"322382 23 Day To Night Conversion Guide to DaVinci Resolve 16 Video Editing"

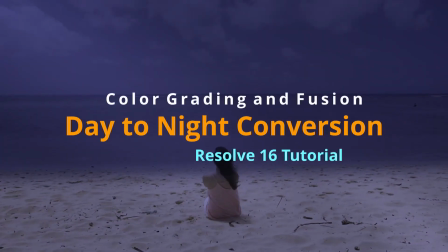0s
Hello everybody, Chris here, and in this video I want to show you guys how we can do a day to night conversion inside of DaVinci Resolve 16 for video.
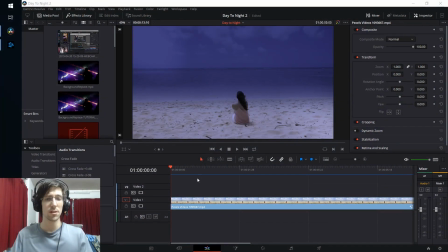7s
So following these steps, the end result is going to look something like what you see on screen,
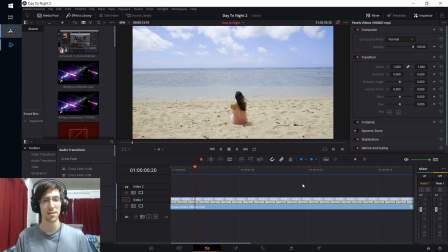12s
starting from an original video clip like this where it's clearly more of morning to midday.
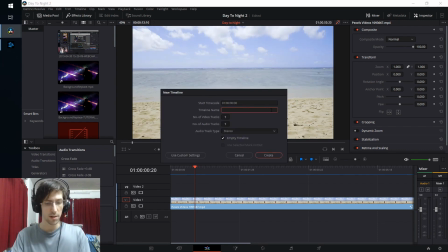16s
So let's get started by creating a new timeline. So I'll call this timeline day to night tutorial.
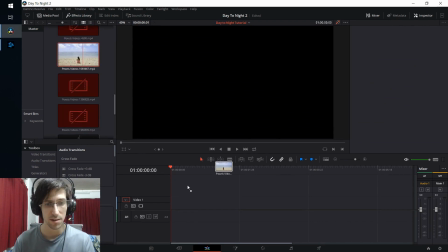22s
And now I'm going to re-add in the original video clip to my timeline here.
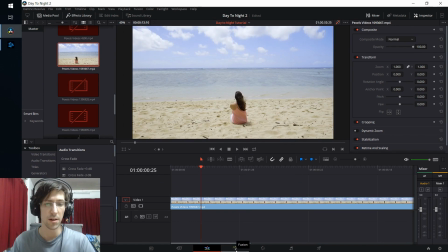26s
So in order to achieve the result you saw, we're going to need a little bit of a combination of the Fusion tab to add in hotspot lights,
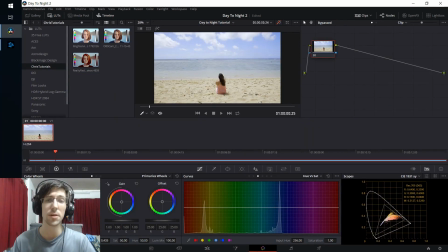33s
and the Color tab for doing color grading, darkening certain areas. So in the final shot, we're going to want to make the sky even darker than the ground is going to be, emphasizing that there's not a lot of light coming from the sky during nighttime. So we can actually start by making the sky darker with respect to the rest of the shot
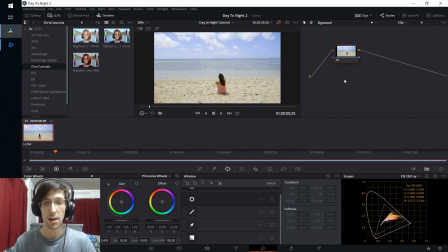52s
by creating another corrector node over here on the right side of the Color tab. So I'm going to right click Add Node Corrector, and I'm going to take the import clip to create this corrector node. So in the top corrector node, we're going to apply color grading to everything in the shot, and then for certain regions,
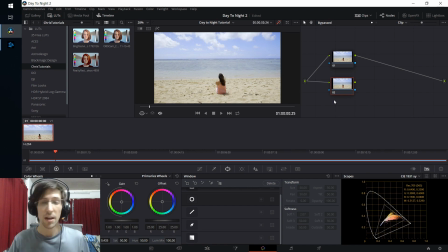72s
namely the sky and the ocean area, we're going to be applying another color correction, but only to those areas, and then we're going to fuse both of those clips together. So we can actually do the fusion right now by doing right click add and a parallel mixer. So I'm going to break the connection there with the output,
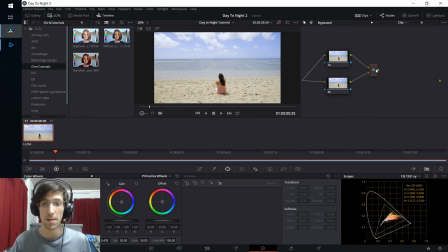90s
and I'm going to feed both of these corrector node inputs into this parallel mixer, and then the parallel mixer will create the final output. So pretty simple node setup there. So let's take this bottom corrector node and let's create a power window in order to make the sky area darker. So I'm going to use the curve selection.
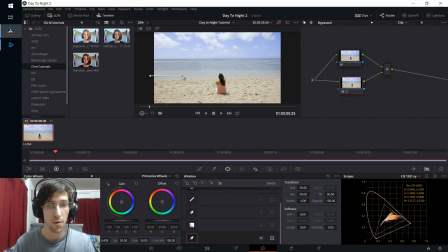110s
So I'm just going to left click to set the first point I want to create our area in, and then go across the screen to find another good point for a pen selection.
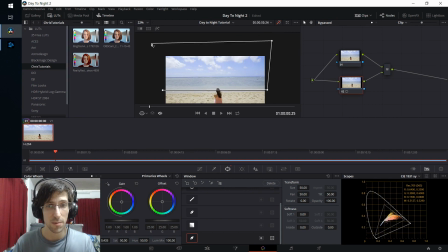121s
Then I'm going to make this go beyond the scope of the screen by putting an anchor point above it, and one on the left as well, and then reconnecting it back down on the original anchor point. So now with this window selection, any changes we apply to this node are only going to basically apply to the sky.
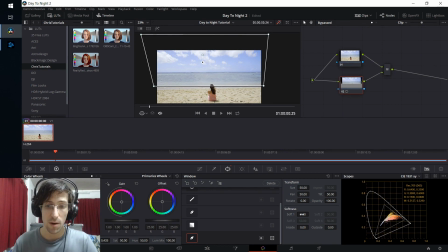140s
Also, I'm going to want to add some softness here, and I'll do this in advance so that any changes that we make kind of hovering around this border won't be such a hard edge. It'll seem like it smoothly transitions the color, and it'll look a lot better.
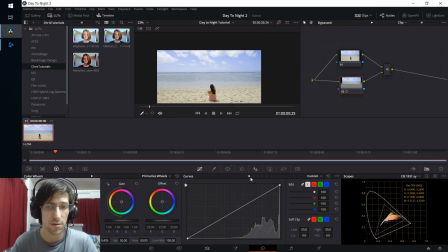154s
Next, for starters, I'll just go over to the color curves over here, and the curves for the color, I will just kind of drop that down for starters. Okay, and the reason we're not seeing anything here is I currently have the bypass on,
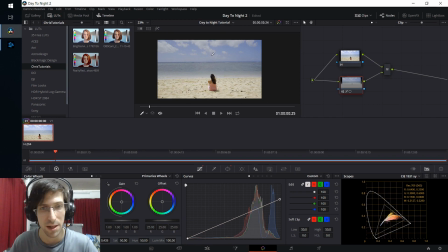168s
so I'm going to hit Shift-D to make it so that there's no bypass and we can actually see the changes we're making. So just by kind of lowering this down here, we can darken the sky without darkening the beach. And you'll notice that there's a little bit of softness on that edge there. So if I drop that softness back down to 0, we get a very hard edge, which looks terrible.
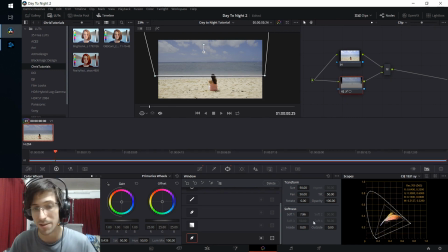187s
So I would definitely recommend having a softness probably somewhere between 5 and 10. And for now, we can just keep it simple and leave it there. Next, I'm going to go over to the top corrector node where we're applying changes to everything, and I'm going to mess around with the color a bit.
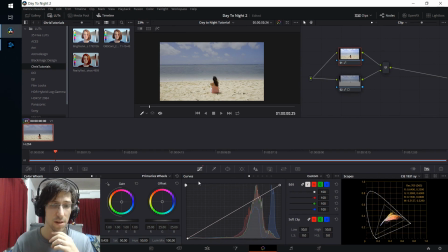201s
So let's start by going to the color curves over here, and I'm going to start by lowering the top end, basically darkening everything in the shot. And then I want to unlink the different colors, red, green, and blue, by clicking on this link over here.
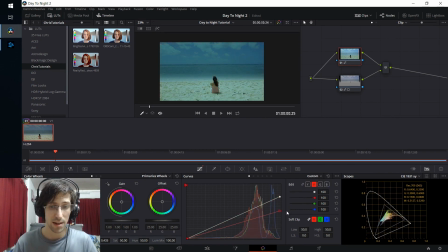215s
And go to the red and drop that down as much as you want. And with that, the green as well. And what this will make happen is that the shot will look bluer because we're de-emphasizing the greens and the reds in the shot.
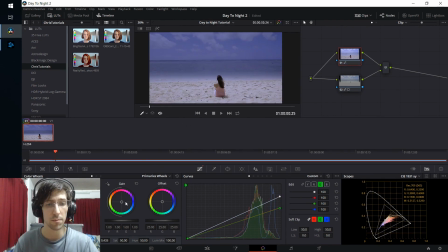230s
So we can also add a little bit more blue and purple to our image by adjusting the gain. So I'm going to take the gain and increase it slightly in the kind of violet color range. So just a tad there. Since obviously when you have nighttime, it's going to have more blues and purples in its color.